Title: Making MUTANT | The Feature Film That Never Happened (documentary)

I've made a lot of cheesy action shorts and whatnot since the early 2000s,
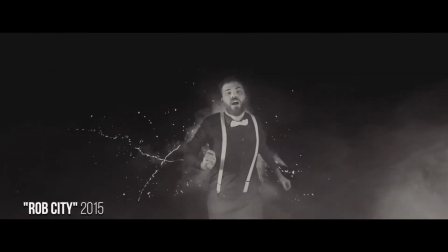[0:14]
but in 2018 I was ready to step up my game and collaborate with other creatives.
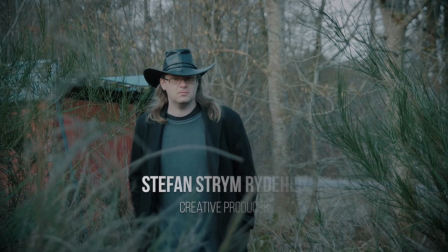[0:19]
As if it was destiny, a friend of mine told me at that time that he had acquired the rights to make a film within the Mutant universe.
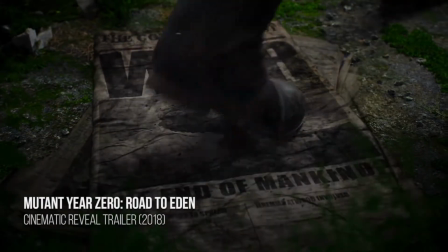[0:28]
It just clicked, a pre-established world within an IP with a wide range of genres,
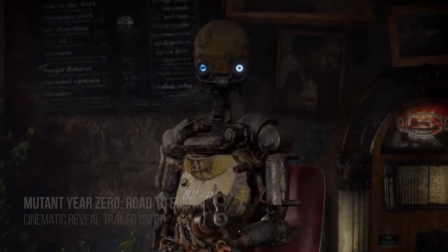[0:34]
all baked in one with the post-apocalyptic genre holding it all together. I instantly agreed to be a part of it.
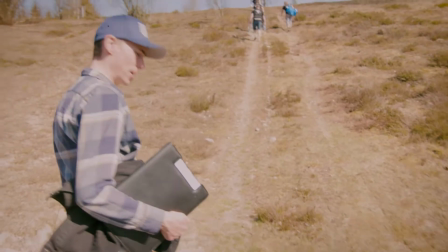[0:41]
Best of all, the project introduced me to Albin Glacel, better known as that guy who made that Black Mirror ripoff on YouTube,
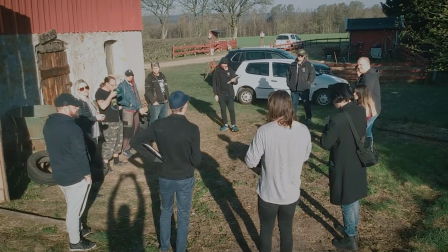[0:48]
and together we ventured into and out of that radioactive zone, which is working with an existing IP.
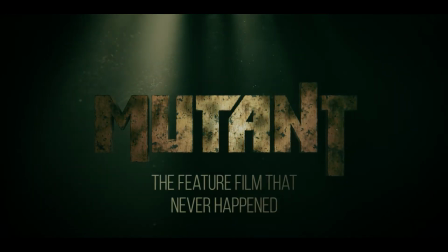[0:55]
We'll earn some stuff, so you don't have to. So gather up, and stay a while.
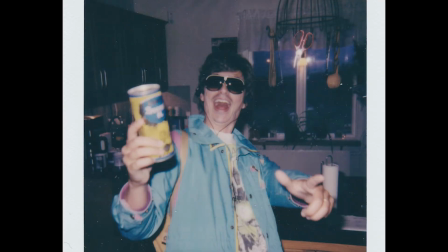[1:01]
Listen closely.
What the hell are you?
Right on, Albin. Brought some grog.
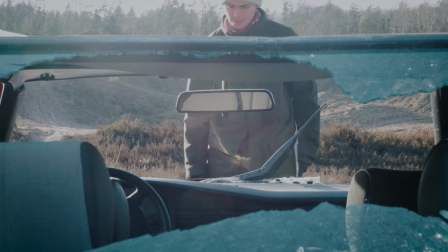[1:11]
So, right on. We'd found a new purpose in making a movie we wanted in on.
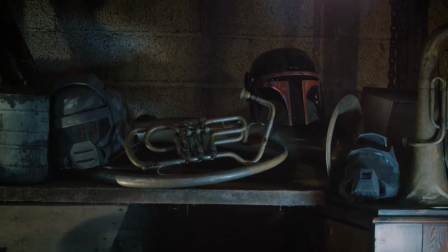[1:16]
Only, the deal with the holders of the Mutant Intellectual Properties Cabinet Group was simply that we had permission to use the Mutant brand,
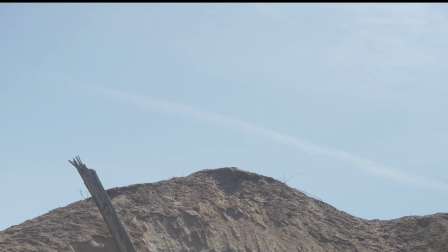[1:24]
and not much else. We had zero backing in form of finance or talent, so we had to use every trick in the book to make this short feel bigger than it was.
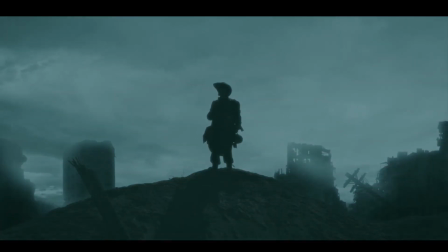[1:32]
Our background in independent filmmaking saw us use local locations and film them in every way possible to make it look cinematic.
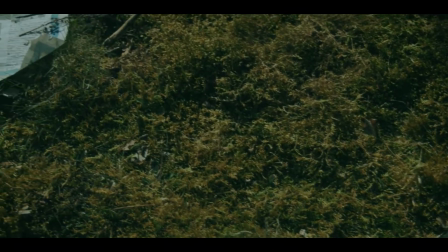[1:40]
And most importantly, catch that mutant vibe of desolation and remnants from the time before the apocalypse.
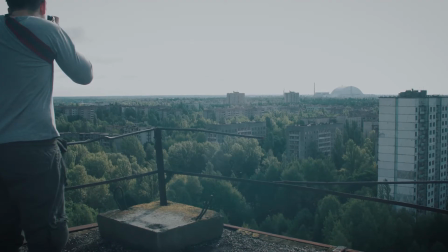[1:47]
We sent a poor British person into Pripyat to shoot atmospheric transitional vistas that held the film together in the end.
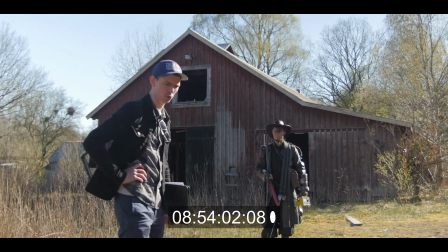[1:54]
I filled the exteriors with as many composites of structures and even a plane as I could
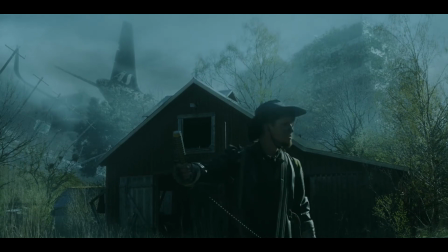[2:00]
before it felt too crowded Matching the colors and adding in some of that mighty digital smoke In retrospect,
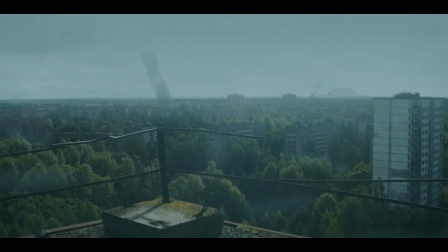[2:07]
maybe I should have asked for more external help regarding the VFX But I did my best with the limited time frame we had at the time Also,
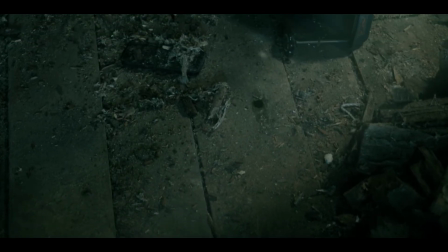[2:15]
the barn was located just beside a heavily trafficked road Which meant all of the audio for the entire barn scene was redone in post-production otherwise
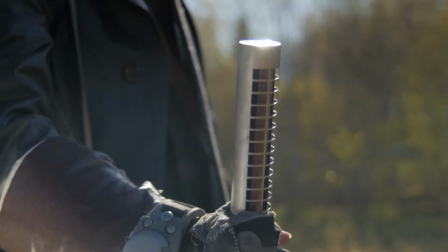[2:23]
it would have sounded something like this
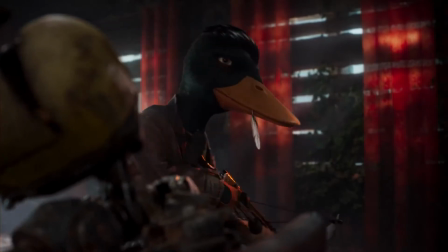[2:30]
then it came to the mutants we knew this would be the greatest challenge for us due to budgetary restraints we took a look at the road to eden video
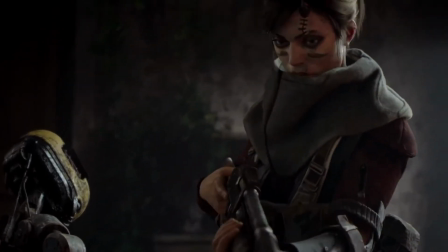[2:38]
game and quickly realized that that look was simply not achievable practically without a shoestring budget so we got a few animal masks we modified
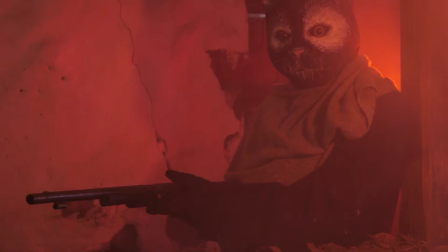[2:47]
them somewhat ourselves out of sheer panic when we realized that none of the masks held up for close-ups,
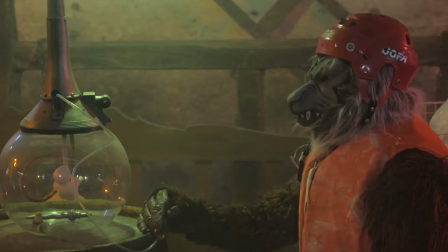[2:54]
or even wide shots for that matter, so my approach then became to just hide them as much as possible, often have them backlit or in the background, always in some kind of motion. To make the two bunnies somewhat believable, we tried to keep them in motion as much as possible,
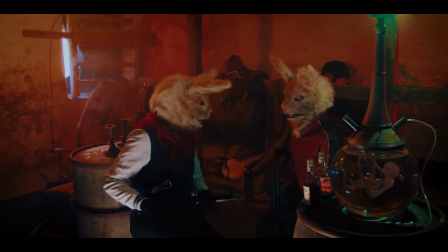[3:09]
and I added a blinking effect with simple masking for them to move more alive.
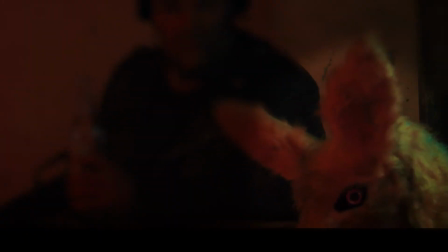[3:13]
It's not much, but it makes all the difference between a blank mask and something that you can suspend your disbelief in for a moment. for the final shot
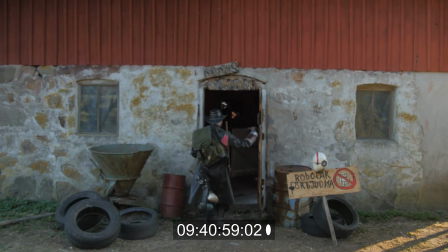[3:22]
of the film our scavenger mutant hero finally reveals that he too is a mutant but this became a bit tricky in post the bar sign
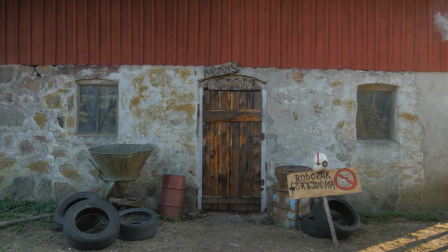[3:30]
was actually there but without neon glow and we used real smoke in the shot and i had to add some digital smoke to hide that fact as
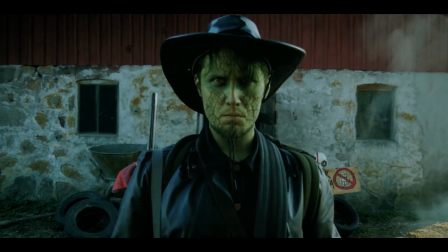[3:39]
the lens shift focus i added a gradual camera lens blur to sell the effect fun fact he's actually not in focus when he stops,
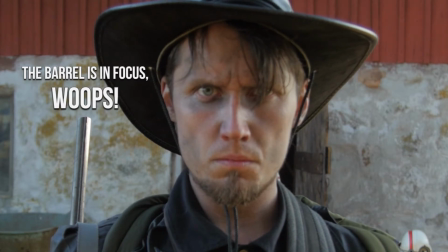[3:47]
so I tried to make his face a little bit sharper in post. I wasn't comfortable doing the mutant transformation bit, so I'll have been contacted a friend to help us out.
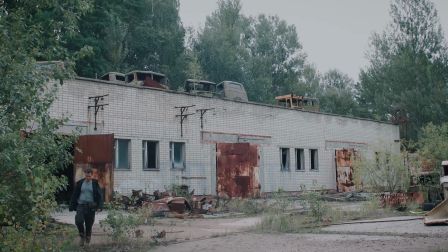[3:56]
Thank you Emil for doing a good job, and also a huge thanks to our second unit cinematographer Robin May,
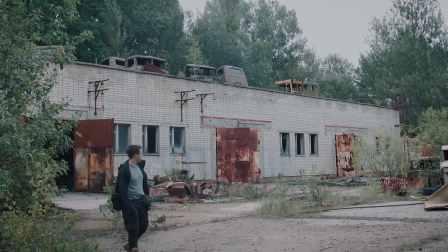[4:03]
who also had some fine words to share with us today.